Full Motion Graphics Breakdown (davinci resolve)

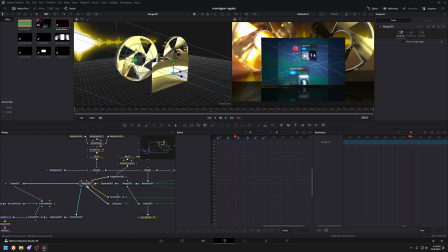(13:05)
Just a bit of an update right now. So everything that's going into this merge right here is the tape player and the screen.
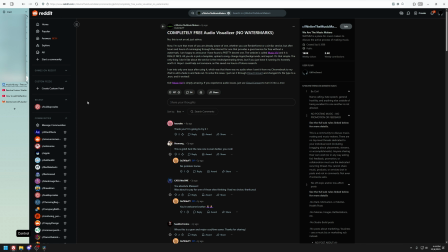(13:12)
And then also I downloaded a waveform, yeah, right here, music vid. I just went over here, yeah, went to MonsterCat bar visualizer.
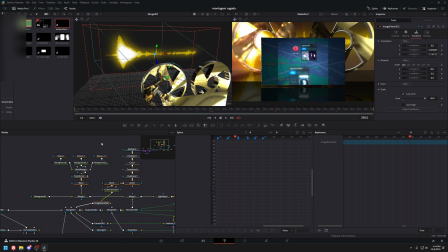(13:18)
It's free download, so that was pretty cool. I didn't want to mess with audio visualizer from Reactor because it didn't seem to work properly.
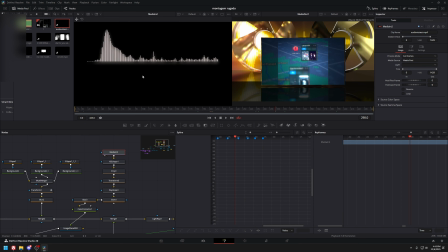(13:23)
I tried to customize it more, but it didn't work. So I just have this. We have the audio visualizer, and then we have the keyer that keys out the black.
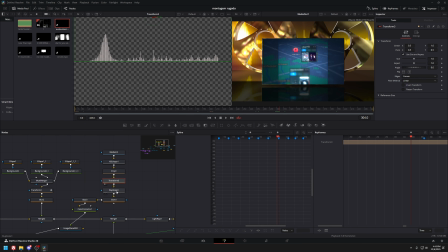(13:30)
We have a crop, transform back to the middle, and then duplicate it down, made it glow, a slight blur because I wanted to seem out of focus, and then color corrector to match the gold color on the cogwheels.
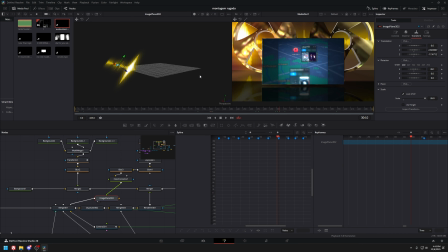(13:41)
And then we have a plane that puts it all the way back there and far away. And then that merges into here along with all these other elements. So I wanted to split apart the actual front image right here because I wanted to add light rays eventually to it.
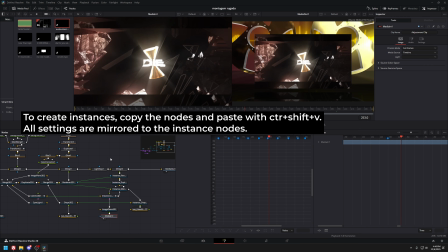(13:54)
But when I added light rays with this montage in front of it, it didn't look great. So I moved everything into its own separate 3D space.
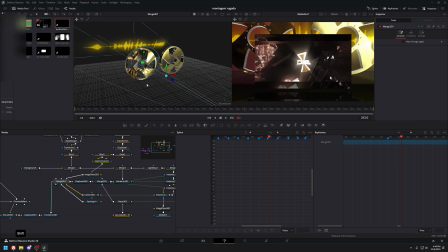(14:02)
The second thing I did is I actually made a reflection. So my original idea was here before. It was a reflection. I just brute forced it. I duplicate down with just a, let me see, scale of in the Y axis, -1. So it would flip it down upside down like this. And then I merged in a long plane, a shape that's this KAS glass dirty.
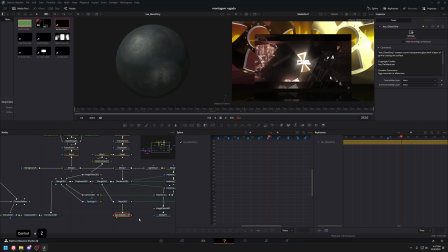(14:21)
I don't think it makes much of a difference because even without it, yeah, you can't really see it, but that's just a really big plane on the bottom. and
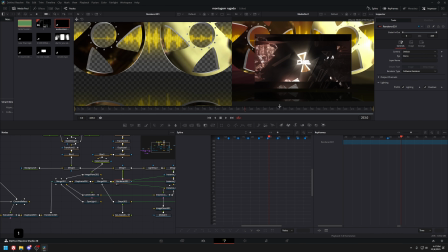(14:28)
I merged it in like this so that when it renders out, it looks somewhat like a reflection. It's still not great.
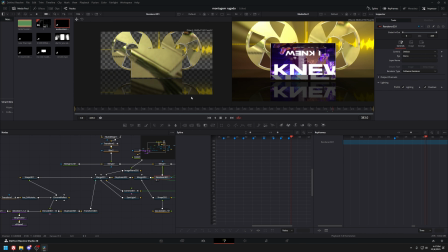(14:33)
Let me add this back. It's there. It's good enough. So that's what it looks like with this. So this final merge comes into this with the light rays, and then adding the second 3D space with only the montage, and now it looks like that. So I think this is a bit better because now the background isn't just fully black,
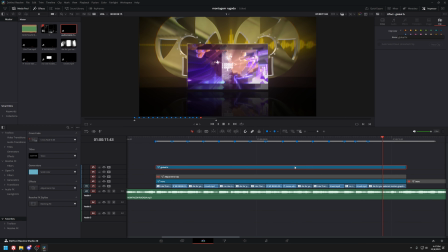(14:50)
and then when you add all the global effects on top of it, all this is right now edge detect.
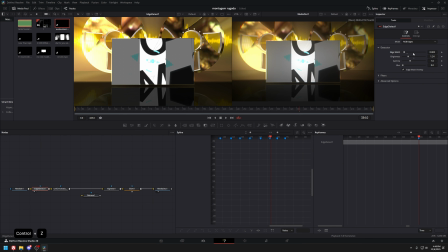(14:55)
Very little edge detect. Is I think the width, yeah, the width isn't much. The brightness is really low, so it's very light edge detect. Chromatic aberration from Universe, I believe. I don't know. Yeah, this is from Universe. There are ways to have Universe plugins, but you'll have to search that up. But I added chromatic aberration.
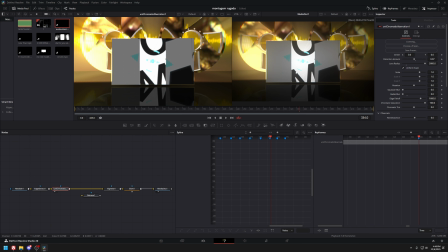(15:12)
It's not too much. You can go without it if you want. It's a little bit aberration. And then vignette on the outside, and then a glow. And then I wanted to add one more thing, actually. I wanted a dent.
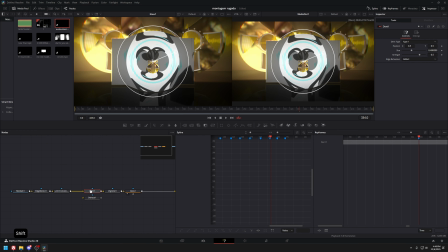(15:23)
So usually, or why I want this is because I think it'd look okay if I have like a dent like this, maybe?
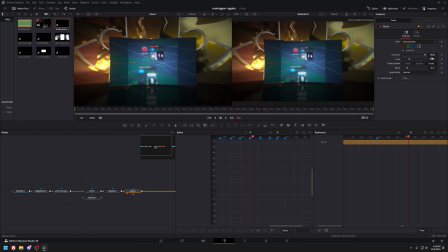(15:30)
I don't know. Maybe that's too much. Let's try a little bit less. Dent. Wait, let me see the other dent. I actually don't know what's the difference between these two. Let me just try this one. Dent 2. So this is without, this is with.
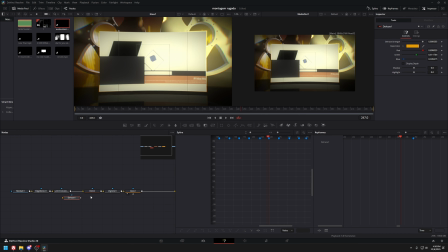(15:39)
I think it's okay. Maybe just a little bit. And then usually I actually add a dehaze on top. Okay, that is way too much. Maybe I was trying to mess around with dehazing the yellow so it has like some sort of contrast.
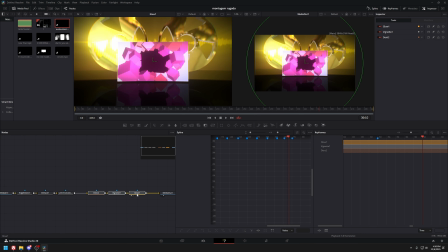(15:51)
Maybe like that. So without, with. I think that looks cool. And then I might add one more glow, like another light ray on top of everything.
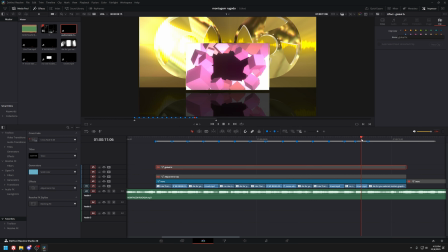(16:01)
Okay, I think that looks fine. Now this is original without all the effects. Adding the effects, it looks like this. This is just destroying my computer though.
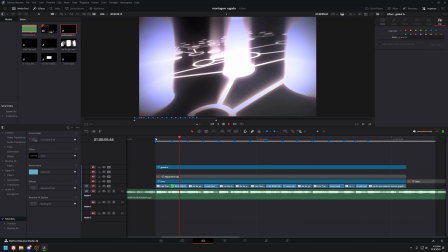(16:11)
Yeah, it is not able to render this well. I still need to add a bit more flare on the outside.
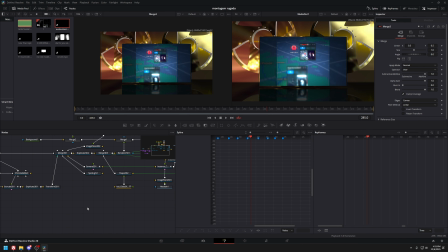(16:17)
I actually didn't do it the first cut I did. I don't know. I'll add something here, I guess, which is just, I was thinking of just some random shapes.
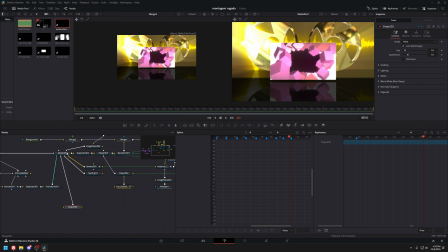(16:25)
Like, I don't know, maybe I could sneak my logo in there or something. But I want to go back into the merge, take this shape somewhere here, cube.
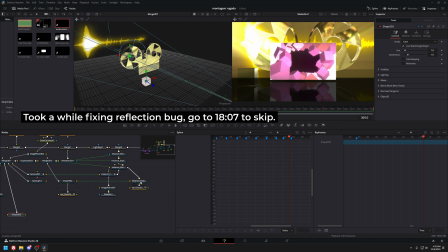(16:32)
Okay, so the reflection is sort of off because I had to copy over the shape here in order for it to look correct with this. So I don't know. What do I do here? How do I make this better? Let me see. What is this rendering exactly?
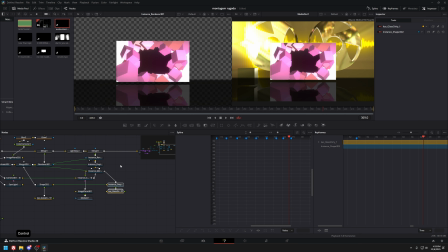(16:45)
Maybe I can, instead of doing this, maybe I can mask the bottom part so just a bit darker.
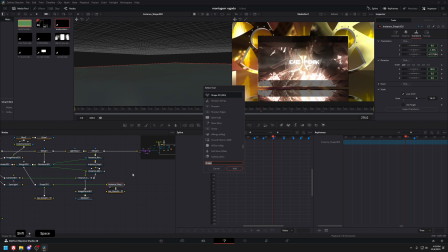(16:51)
Instead of putting it directly in, I can, oh, this is gonna look ugly in the nodes at least. So I have to make another instance with Control-Shift-V. Then I'll have another instance of this, and then I want another instance of the render, and then have it mask the merged output.
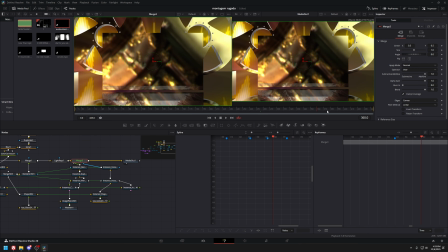(17:07)
So let's see, something like this. Top. Okay, I have no idea what's going on.